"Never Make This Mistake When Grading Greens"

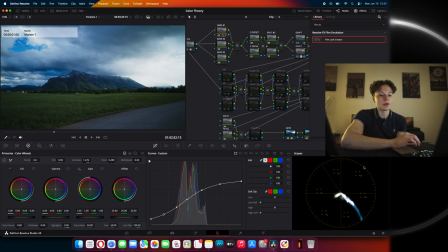8:12 Now the next step is obviously color balance, and the first thing that you want to do is to grab your vector scope and examine what you have in your image. Now obviously we can tell right away that our image is extremely biased towards blue, and this is something that we do not want because we want to have adequate color balance.
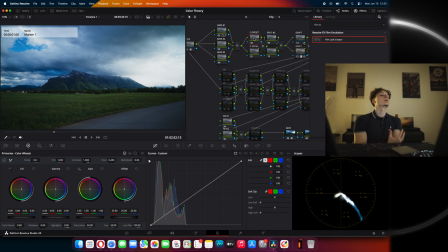8:28 So I'm just gonna grab an empty node, I'm gonna set the gamma to linear, and the reason you wanna do this is because you wanna move colors around in an equal fashion. You don't want to move certain colors around more and certain colors around less. Simply because if you were to do it any other way, the end result is going to be an image that is not true to how it looked in real life.
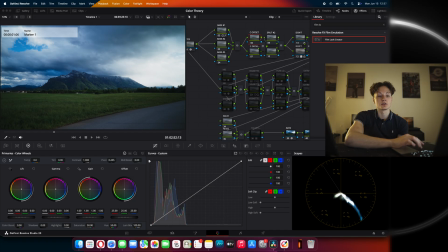8:46 So the best practice for this is to go into your vector scope, turn on your 2x zoom so you can better see what you're doing, and just start moving all of the colors around without even looking at the image. All you're looking at is basically the vector scope. You're mostly going to be concerned with the extremely white blob because that is the majority of the image.
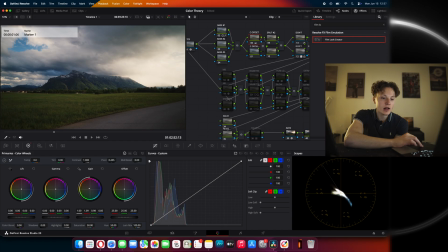9:03 And you're going to aim to basically perfectly halve the white parts across your vector scope. So something like this, obviously you can spend more time doing this, but this is basically perfect color balance. Now it's obviously one thing to have perfect color balance. The next thing that you're going to be concerned about is actually introducing color harmony into your image.
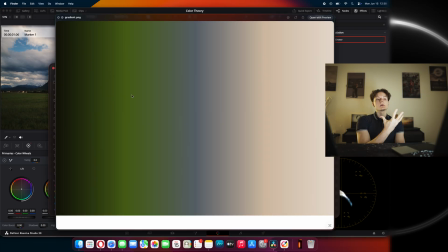9:22 So basically pushing colors around even more. And purely because of the gradient we have, I can instantly tell that we have clashing colors. These colors are not supporting each other in producing a very soothing color harmony. What they're doing is kind of the opposite. They're kind of fighting with each other because there's no coherence.
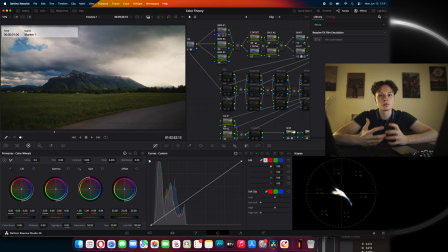9:39 So because I said that these are colors that are clashing with each other much rather than supporting each other in building color harmony, what I would want to do is basically not introduce so much saturation, because that only puts them even further apart.
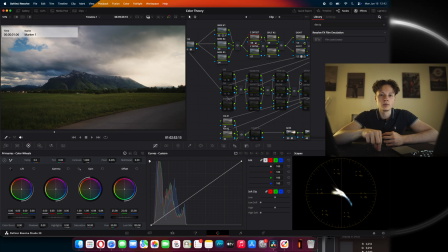9:53 So methodically speaking, I would like to find out which color is the most problematic, because that is the exact color that I do not want to push so much. In most color grading tutorials, people would tell you that this is the perfect time to introduce a bunch of cool colors in your shadows and a bunch of warm colors in your highs. But this kind of advice does not work here at all.
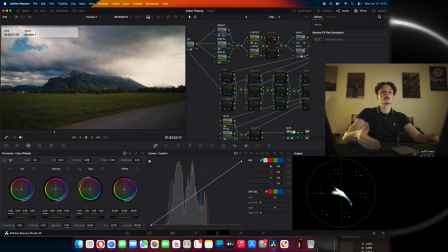10:12 What you should do, instead of introducing even more color into your highs and lows, you should be concerned with the contrast of these two elements. So as you can see, turning this on and off, I basically just qualified the highs, and what I wanted to achieve right here is to have a stronger separation within the highs, but not stronger colors as a whole.
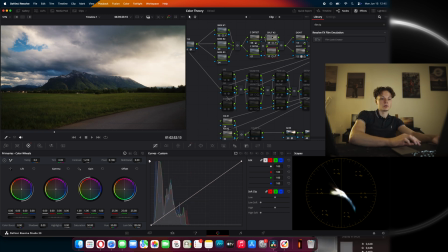10:31 Naturally, I did the same thing for shadows as well, and if I start turning on and off these two nodes, you're ultimately going to notice that it certainly pushed colors around, which is not what we wanted, right? Well, of course, as I said, we do not want to introduce more saturation into our image, but we certainly want to have better color contrast.
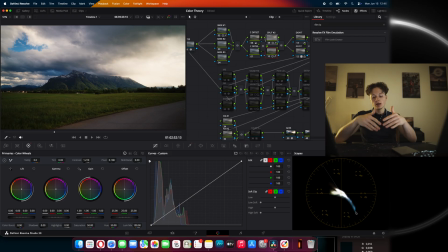10:47 And the reason this kind of methodology works so much better in this case is because if I started introducing even more color into the highs, into the lows, the image would just simply fall apart, and in the end, it wouldn't even look contrasty in the first place.
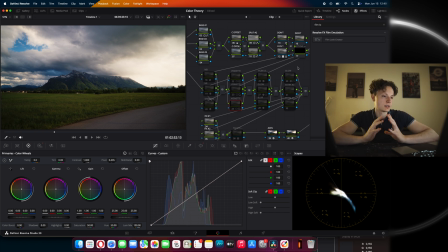11:00 We have already tweaked the highs and the lows. Now it's actually time to emphasize the image. And basically, in order for you to achieve that, you need nothing more than just a few vignettes. So the first vignette that I basically introduced was a gradient one. It was a pretty interesting sight to see, and I knew that I wanted to capture this kind of darkness that we had because of the weather.
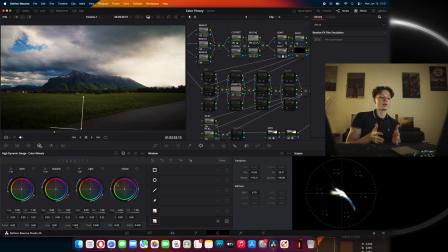11:18 In my opinion, in a photographic sense, the best tool to couple with a gradient window is obviously the HDR global slider. As I've already said before, the HDR global slider perfectly mimics how a camera works when you're shifting around exposure. Truly, I cannot recommend anything else. For example, a primaries offset or just curves in general.
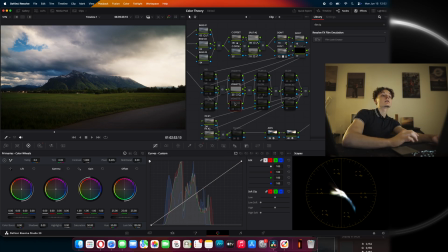11:37 I don't think these work as well as that does. And the next thing I did, I just wanted to take some attention away from the sides, because it's really not the point.
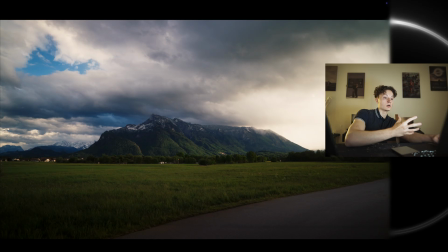11:45 And as you can see, emphasis is really now on the middle of the image, which is basically the mountain that we have over here.
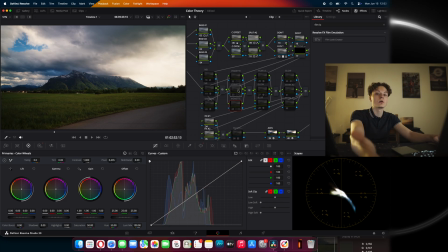11:51 As I said, sometimes less is more. Instead of overcomplicating your color contrast as a whole, why not just introduce two extremely simple windows right here? Color perception is basically the stage where you start fixing perceptual problem. For example, just by looking at the image, it's not quite clear, but in real life,
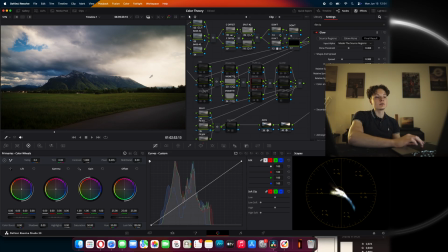12:08 I clearly remember that basically this side of the image was extremely bright compared to the one on the left, because it was quite literally sunlit.
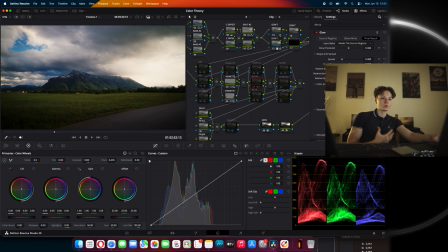12:17 So the best way that I could find to make up for this discrepancy was basically to introduce a quite gentle glow effect.
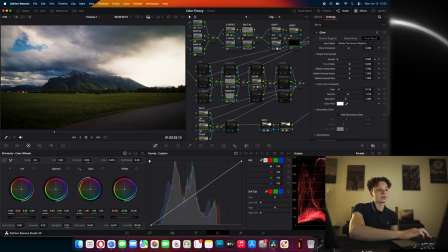12:24 Now, as I said, you have to be very cautious with this, because for example, if you decide to introduce a very, very tiny spread, you're going to get an extremely sharp image. If you use too much gain, it's going to look out of place. But unfortunately, in any sort of like scientific color grading work,
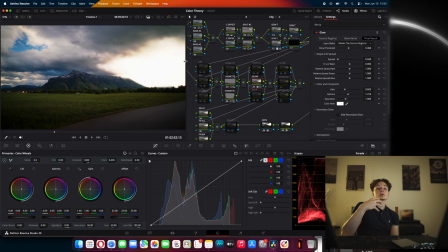12:39 what you're going to find is that pushing glow too much is actually going to fall short on delivering the final result in the first place. Because what you wanted to achieve with glow is to actually show through a screen how dreamy something looked, an element of an image may have looked.
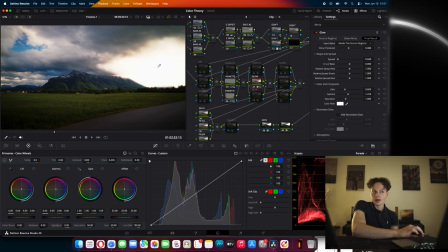12:54 But this just makes it look like the clouds are emitting light, which is obviously not the goal right here, so don't overdo it.
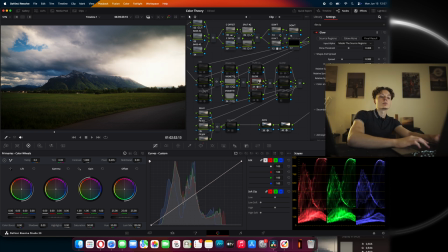13:00 I would recommend sticking with something like this, and the most important thing that you should pay attention to is that you're not blowing your whites. So the reason that you don't want to peak your channels is because that's the exact point where you start losing detail.
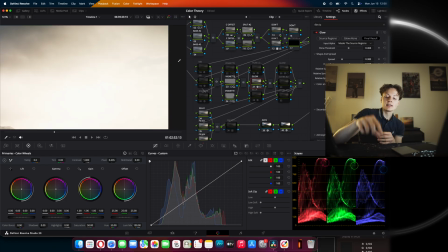13:12 Now, obviously, as any color gets brighter, you tend to see less of a difference, even if there is detail in the image.
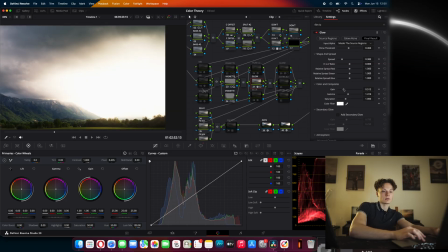13:20 But the last thing that you would want is to like go completely overboard, something like this. As I said, like this just doesn't look normal anymore.
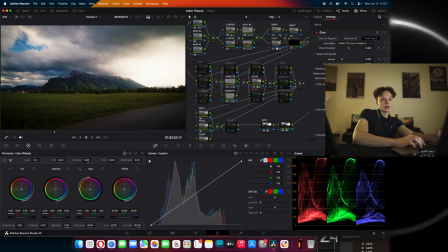13:27 Whereas if I were to revert it, it naturally looks way smoother and way more realistic. So stick with something like this. Now the next one, this like second to last decision that I decided to take was to actually put some glow in the grass over here.
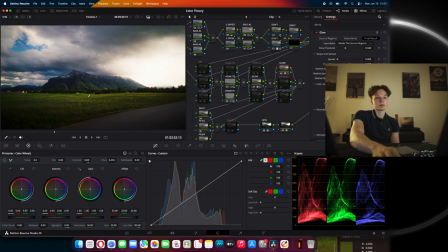13:39 Obviously this was a creative decision. This was something that I decided that I would want to try myself, because I wanted this image to be motivated by the weather. So obviously we had a cloudy sky, we had an overcast weather, but we had sunlight coming in, which was really interesting.
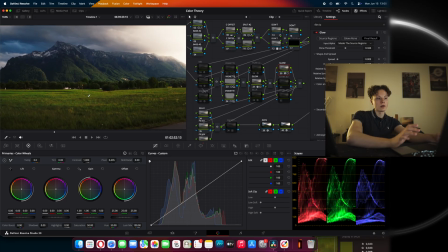13:55 And it did actually shine light on the grass somewhat, though not so much, but I wanted to emphasize it to make it feel real.
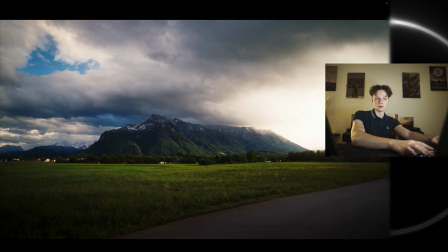14:02 And as you can see, it clearly worked. It serves the purpose.
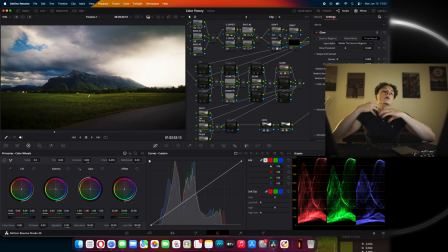14:05 So once again, instead of overcomplicating your color grading workflow with DaVinci tools and plugins and grain and whatever, the first thing that you should think about is that your color grade should always feel motivated. It should always feel motivated.
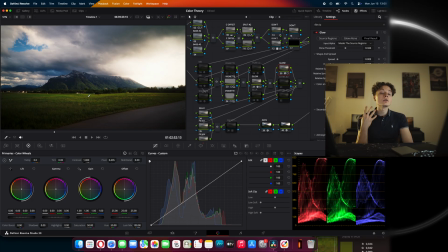14:19 It should always stay true to how it looked in real life, but you do have your creative freedom to go ahead and explore whatever you want. You can go ahead and experiment, and in fact I do actually recommend that everyone goes ahead and does actually experiment with things,
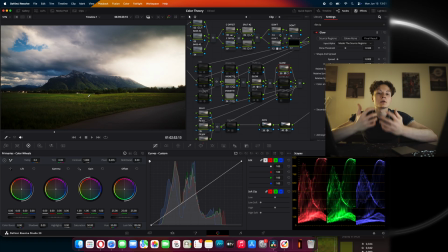14:34 because this is the only way that you're going to find what you're comfortable with, what you're good at, and what your style is really like. As you could probably tell so far, I used no secret methodologies, no secret plugins, no secret whatever that people would want to sell you.
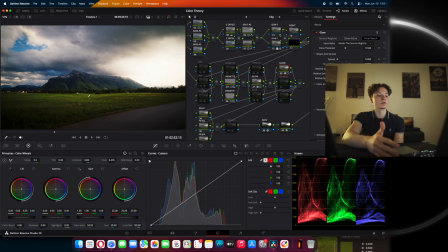14:49 The only thing that I used is every single free tool inside of DaVinci Resolve and color knowledge, knowing about color. Color science, also introducing the idea that sometimes less is more. Also basically just denying and questioning traditional color grading tutorials as a whole, because complementary colors do not work everywhere.
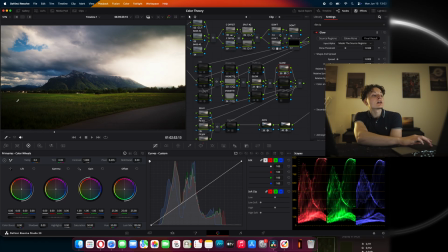15:08 For example, here we have an image where the shadows are entirely green, by the way. Do you think that pushing blues in grass works? Do you seriously want to have blue grass? Because I assume you don't want to have that.
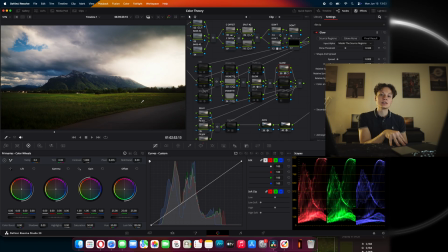15:22 So obviously, as I've already said, instead of pushing more color into your shadows, the thing that you should focus on is introducing more color contrast. So now that we created a perceptually uniform image that is true to its nature, so what that means is darks are dark, the mids are relatively bright, and the brighter areas are bright. It's time to introduce the final touches.
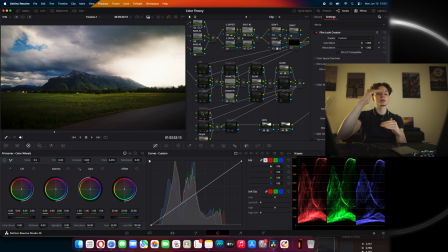15:41 So far everything that we did is we basically created the barriers, like basically the bottom limit and the top limit for our image where we want to have them. We reoriented the image that it feels natural and real. What we can do right now is slightly shift around the entire image inside the barriers to our liking.
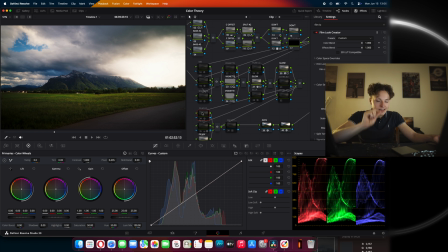16:00 So the only thing that I wanted to do is make it a tad bit brighter and a tad bit more contrasty. And I achieved that with the Film Look Creator tool because I think this is one of the best tools to achieve that. And because we want to stay within the barriers, we are no longer introducing any new colors or anything like this.
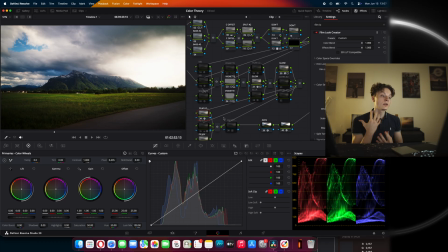16:15 These are basically just fixes. So because I don't want to go out the barriers, the only thing I'm thinking to myself, can I remove any colors to make the image look better? And this sounds very counterintuitive. How can removing color make an image better?